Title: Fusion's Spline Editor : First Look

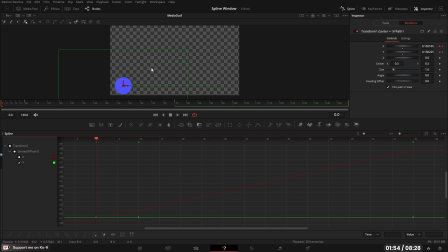(8:25)
And what that will do is set a keyframe the same value as the keyframe prior to it. About frame 5, I'm going to click in the middle here and just drag up to about 0.8, and then with it highlighted, I'm going to set that as a curve, so we get a nice bell curve, and that's going to be our bounce that we have there.
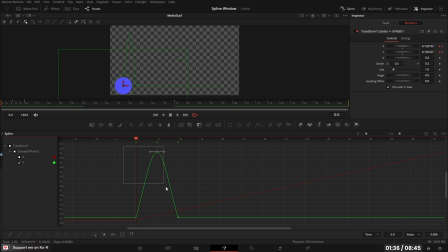(8:42)
So that's our first bounce. I'm then going to highlight the bell curve that we've got here. I'm going to right click on any of the keyframes, come to duplicate loop, and what this is, we can actually tell it how many times we want to loop. So I want to loop for 5 times. I don't want to loop for infinity. So now I just need to move my screen so we can see it.
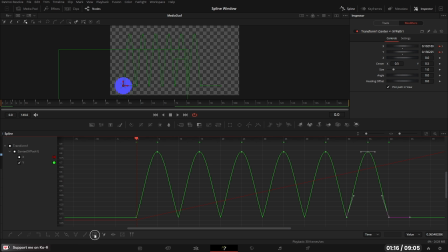(9:01)
We've got those 5 loops. With the 5 loops, I can select all and I can use the shape box. With the shape box, what I can do is we can change the time. I'm going to make this a little bit longer, so we come into about here.
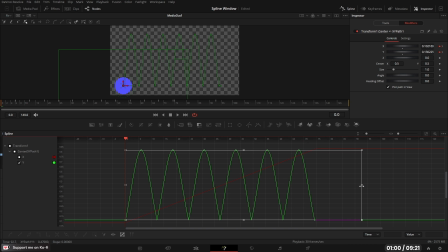(9:18)
Now, because it's a bouncing ball, it's going to lose energy over time. And what we can do with the shape box is just grab this corner and we can bring this down here. So now the ball is going to lose energy over time. If it loses energy over time, it's also going to lose a little bit of speed.
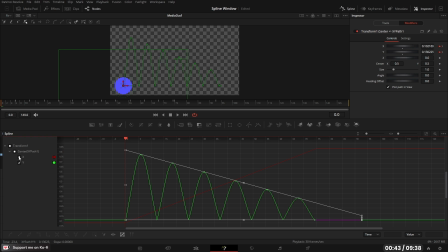(9:37)
So we're going to reactivate the X. And we're going to put a curve on the X. What we're going to do is we're going to change the speed of the X. So I'm going to drag this up a little bit.
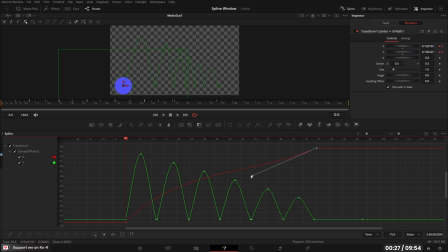(9:50)
As you can see, the ball will lose energy. And now going to select this. We have a bouncing ball that loses energy as well as height. And this is the power of the spline editor. This is actually a great example if you're doing karaoke. You can do a bouncing ball with karaoke with this.
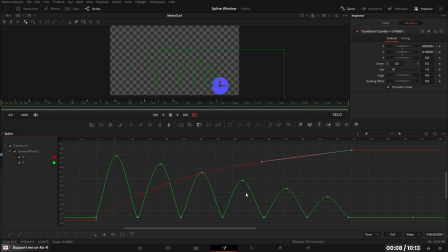(10:09)
Super powerful, and it's worth spending a little bit of time playing in. So that is today's video, the spline editor.
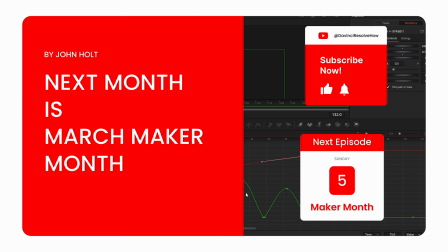(10:16)
Enjoy the rest of your week, and I'll see you next Sunday.